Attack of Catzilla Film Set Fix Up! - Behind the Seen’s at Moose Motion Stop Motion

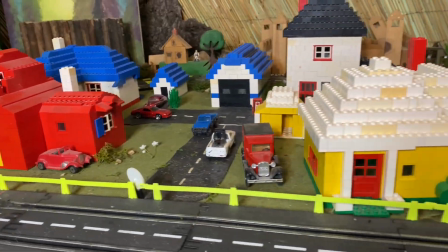0s
Hello everyone, so during this video we'll be fixing, well, the small town that is in my basement, getting prepped for some more animations.
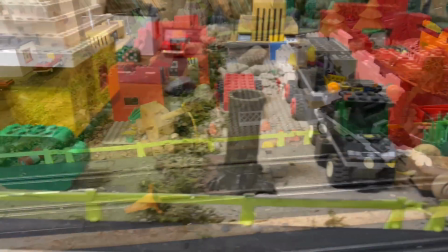6s
Unfortunately, things were attacked by Catzilla, as you can clearly see, so we're gonna restore things to, well, a little better than new, so hope you enjoy the video.
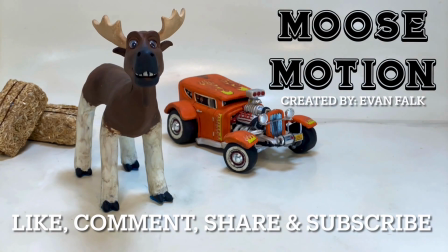16s
Hello everyone, hope you're all doing well, and thank you for tuning into Moose Motion. Be sure to like the video if you enjoyed the content, comment below what you think, share with your friends, and perhaps consider subscribing if you're new, and be sure you have your post notifications turned on so you don't miss any of the new content. Anyway, thank you for your support, it's highly appreciated.
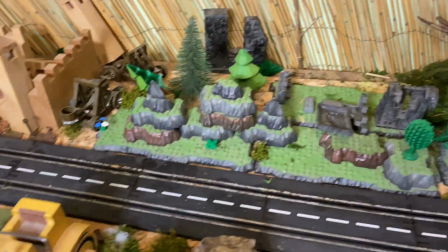36s
So this is one of the sets I built a few years ago for my early stop motion endeavors involving a lot of the clay cars I like to build.
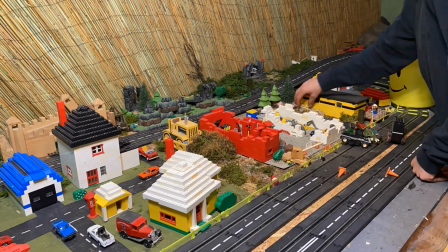42s
Now, unfortunately, it's been long due for a restoration, and my cats, unfortunately,
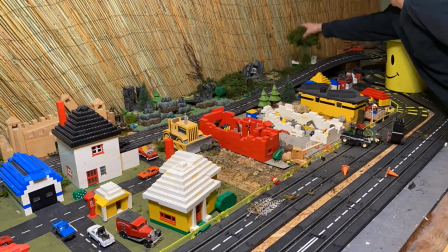48s
which I'm going to call Catzilla for this video purpose, have decided that it looked like a lot of fun to basically be a bunch of kaijus and destroy the place,
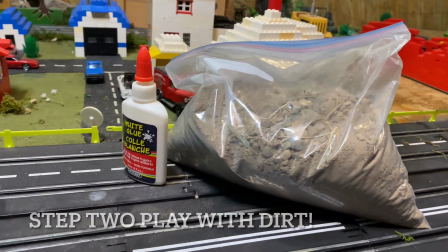57s
so I've had to install a door in my basement, and so time to restore the old set so that way it doesn't look exactly like a bunch of
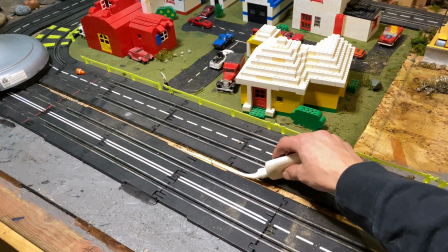65s
disorganized pieces of Lego and moss and other things everywhere.
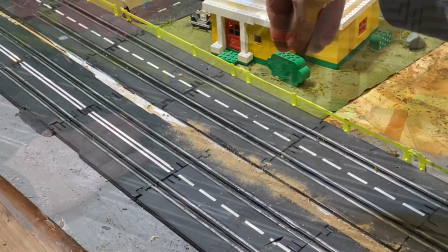69s
So, time to restore this thing so it looks just as good and reset the set so it looks like it's new, if not better.
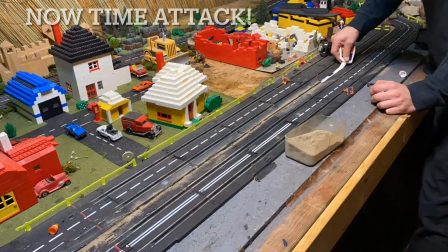76s
Now, after removing all the old moss, which the cats were doing some rather unspeakable things to,
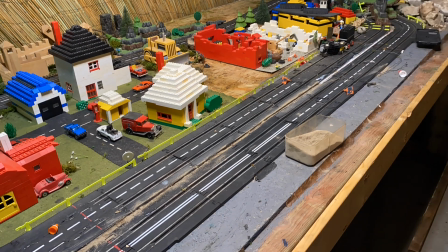81s
which I will just definitely kind of neglect to mention, I was watching some other creatives on YouTube and,
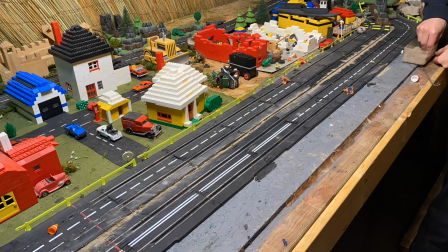87s
well, kind of learned about some tricks for dirt and stuff like that, because I always had some problems with boiling effect.
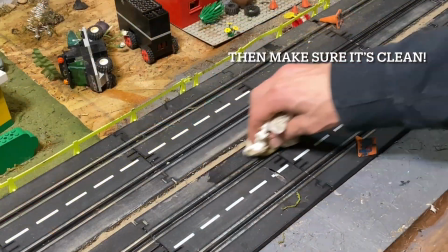93s
For those of you who are unfamiliar with stop motion terms,
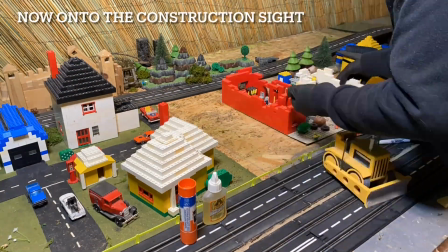95s
a boiling effect is where you get basically unwanted movement out of a certain object on set and doesn't necessarily look natural,
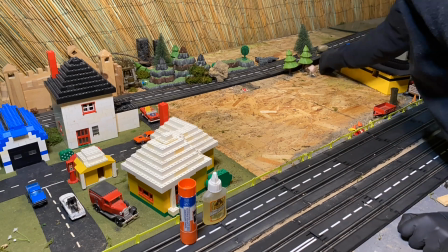103s
and it happened a lot with the moss as well as the dirt in particular. So that's also one of the reasons I wanted to get rid of the moss, is to avoid unwanted boiling effect,
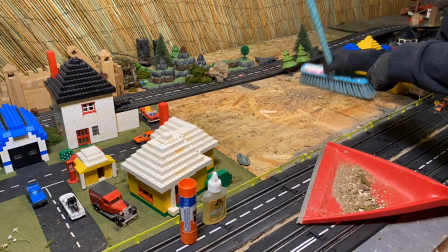111s
especially when the cars go by with all the smoke, because it generally has a problem with interacting with the moss and then sticking to it,
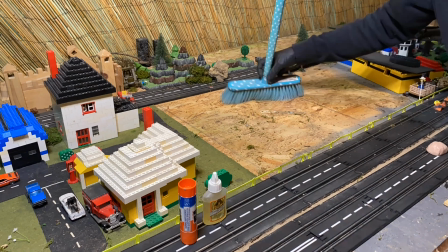116s
as well as the dirt.
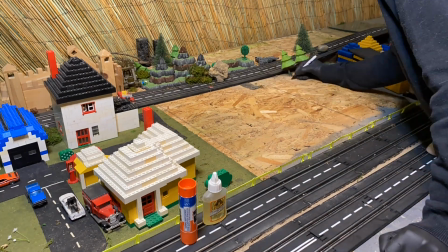118s
Now, the idea behind putting glue on the dirt is actually a fairly good idea, and I kind of just went that I never really thought about it earlier.
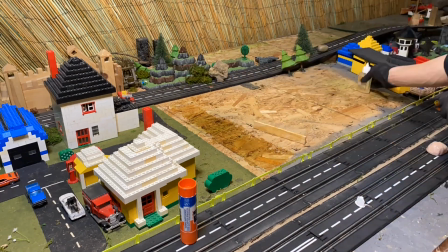126s
And basically all you have to do is put a nice layer of glue and then put a little bit of dirt on top of it, although generally speaking a lot of people are trying to avoid getting dirt into glue,
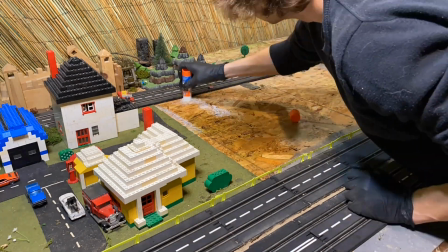134s
but in this case we want the dirt not to move anywhere, and it's a fairly easy and simple means of doing it.
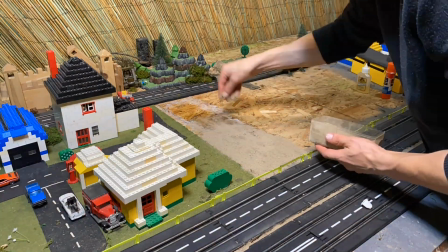140s
And as long as you're not concerned about ruining the surface, and well, this surface is technically made for ruining,
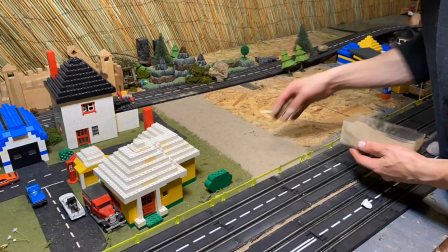145s
so to speak, or building a set on, so it doesn't really matter what I do with it too much.
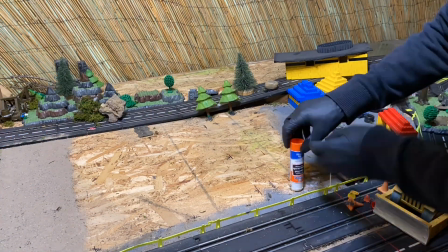149s
There's still quite an undeveloped real estate, so to speak, so some of the stuff isn't exactly in a permanent state,
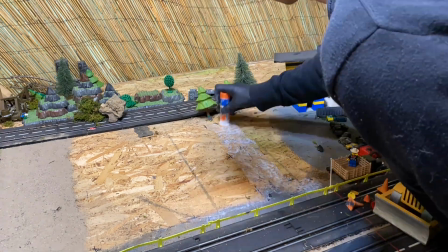155s
because this is kind of a work in progress, obviously, and, well, there's a whole other half that I still have to get some props for.
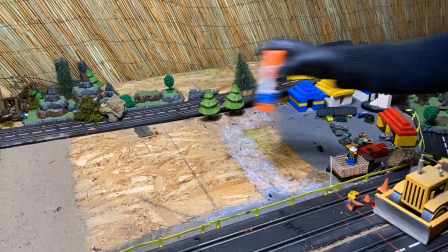162s
Now, the dirt offers a few different advantages, especially over the moss. It looks a lot more natural and a little bit more real.
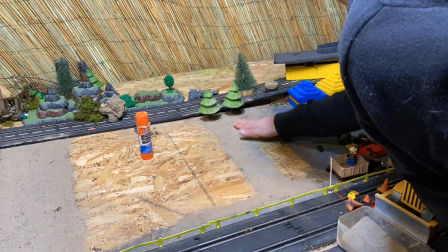168s
However, it's another benefit too. It's a lot cheaper, so to speak. You can kind of just source this outside in the great outdoors, and, well, basically,
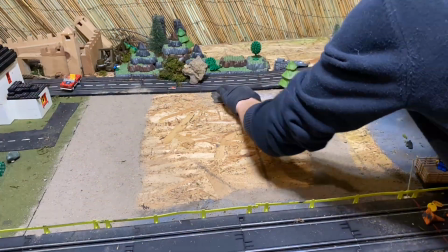176s
if you're trying to implement reality, why not use reality itself to make it look that much more realistic?
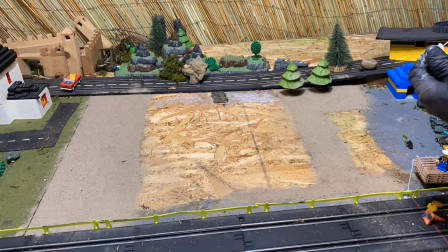182s
However, there's one thing I did do off camera that I neglected to show because I figured it would be a little bit boring in the footage and just do it over in the commentary.
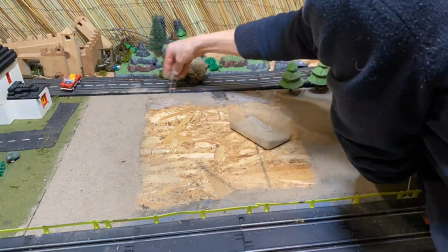190s
You're basically going to want to actually like shift the dirt and use the finer stuff, because you've those giant little,
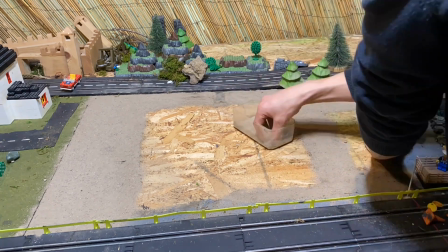195s
or well, not giant, but little pebbles and things like that will become giant massive boulders and not exactly look appropriate,
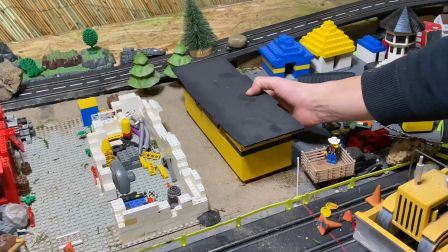201s
not to mention it won't exactly glue to the surface nearly as well. So you're going to want to shift it and make sure you use some more fine dirt, so to speak.
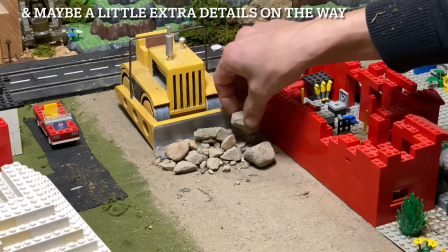208s
Except for the case of the little dozer here, we're going to make it actually do some work.
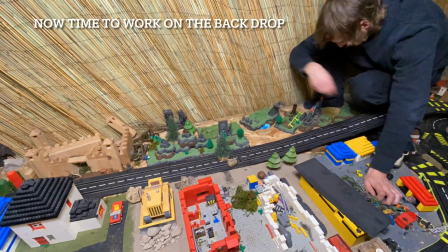214s
Now we're going to move on to the background, which is probably not so important in the long run because it's not really going to be ever a main focal point.
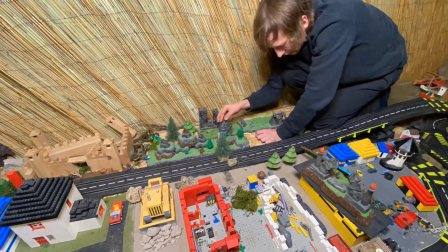221s
However, when you obviously missing certain details on the set, it sticks out like a sore thumb, so it's best to just kind of cover from all angles.
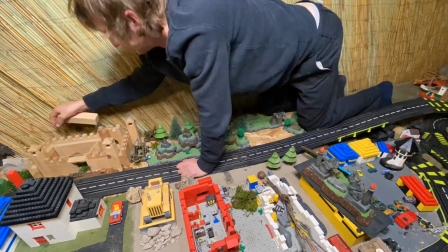230s
That way you're not trying to fight things and, well, fight with a camera angle to make sure that your set looks good and the doll looks good and everything else, and you have room to work.
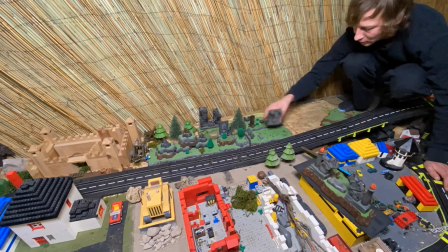237s
So it's better to just kind of make sure everything is, well, set proper, pun intended.